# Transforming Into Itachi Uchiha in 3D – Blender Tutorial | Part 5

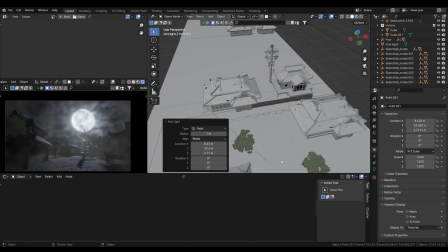16:32 I mean, there are not so much models, just a few, but they looks fine. Let's move this light to light, add here and increase the power to just get some background lighting in the scene. Maybe adjust to the left or right.
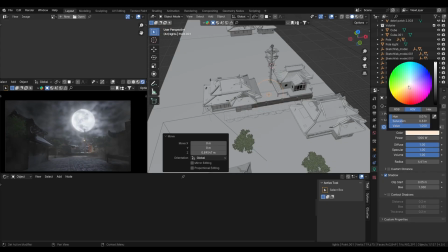16:56 Increasing some radius might help. Warm tone is fine. And now like the moonlight and the bottom light is kind of like matching.
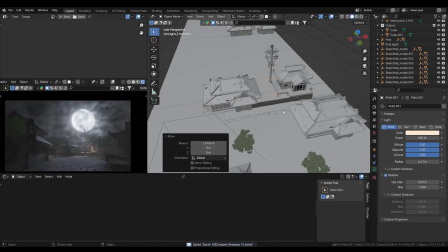17:11 Also, like it feels like that the pole is casting the light down to the ground.
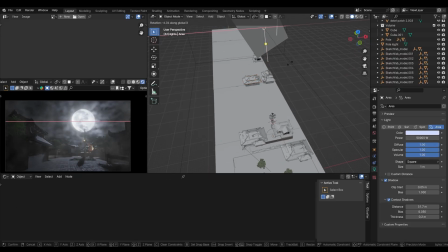17:17 I think spotlight also looks good, but the point light make more sense, I guess. Well, I think this angle of the area light looks
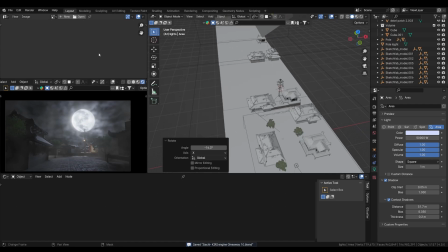17:30 better than what we have in the front. Let's see, what we're gonna find here is some
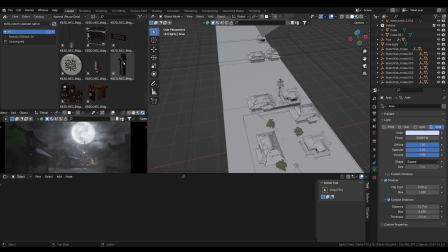17:47 stuff that we can add into the scene,
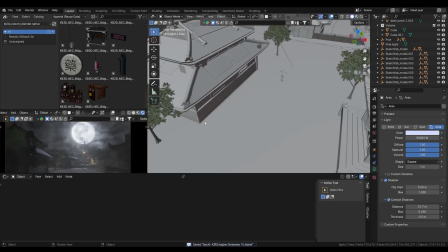17:52 a crate or maybe some boxes.
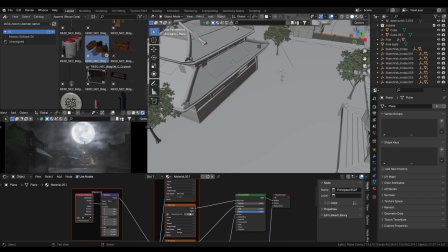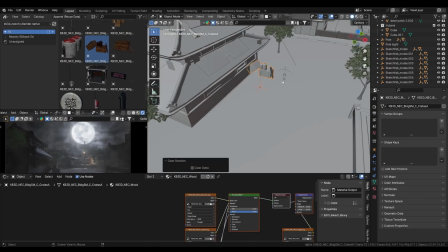18:05 So we are now placing few assets that will help us populating the scene. So I'm just gonna add this crate asset and add into the collection of populating asset. So what this will do is give us some
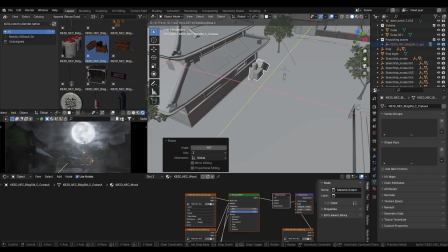18:21 more like structure around the building which is empty. You can see in the bottom render view how that much
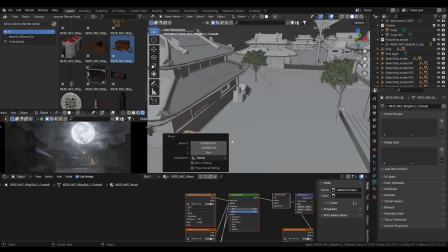18:31 adding only these assets increase the scene depth and quality.
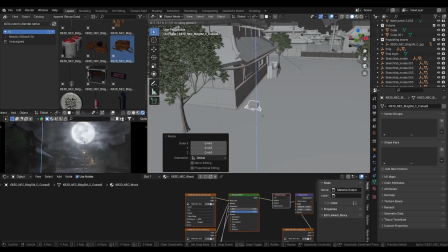18:37 Like yes, they are from a neighborhood and there are few things there. So now I'm just going adding this crate. You see these assets have a different origin with an empty attached to them, so that's because of like
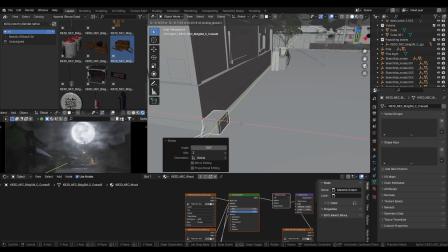18:54 when they were into the asset browser they were offset from the world origin.
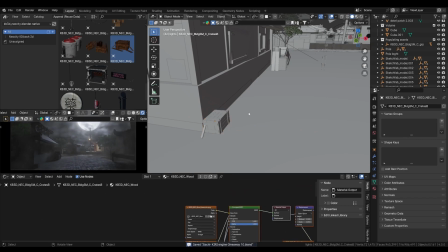19:01 So whenever you add asset from the world origin,
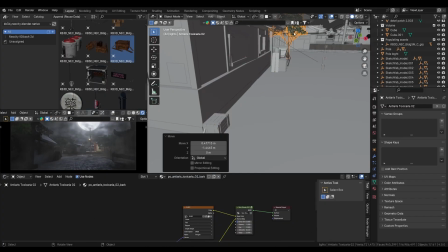19:06 so what you do is keep all your asset into the world origin at the center of your scene,
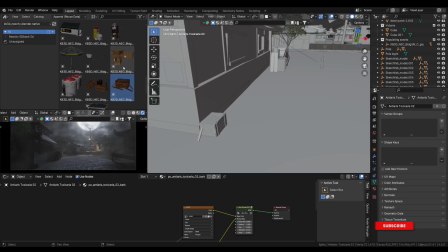19:15 then you add into asset browser, otherwise it's gonna just span like from the offset of the center if they are not in the center in the original scene. So whenever I add asset on my own into the asset browser, I do this,
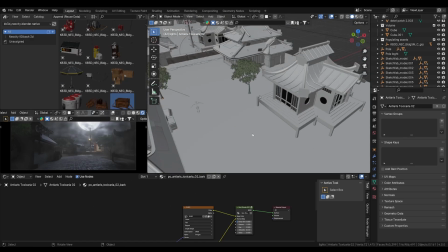19:32 but this asset comes directly like already in the asset browsers from the blend file I got from the kit bash 3D. So what I did is just directly add them into the scene. And to fulfill this scene, I'm just gonna add more and more assets.
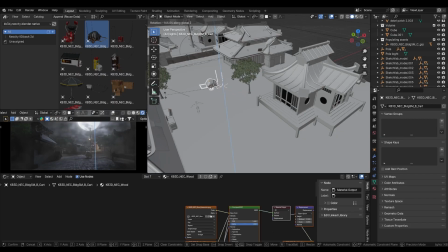19:51 This is a Neo City Kit Bash pack, which is I think free, cause when I got it, it was free. So yeah, just using it to populate the scene. Few assets here and there will make a huge difference to our little scene.
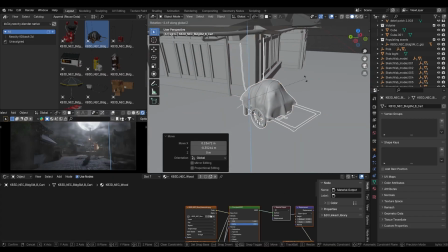20:07 You can see that I am just adding this card along the corner of the house, so it look like that a cellar house. But let me just delete these things, and
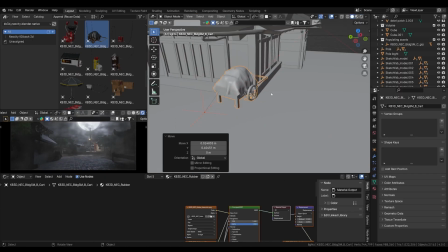20:26 yeah, that will fix it, and it will be here, so that will work fine.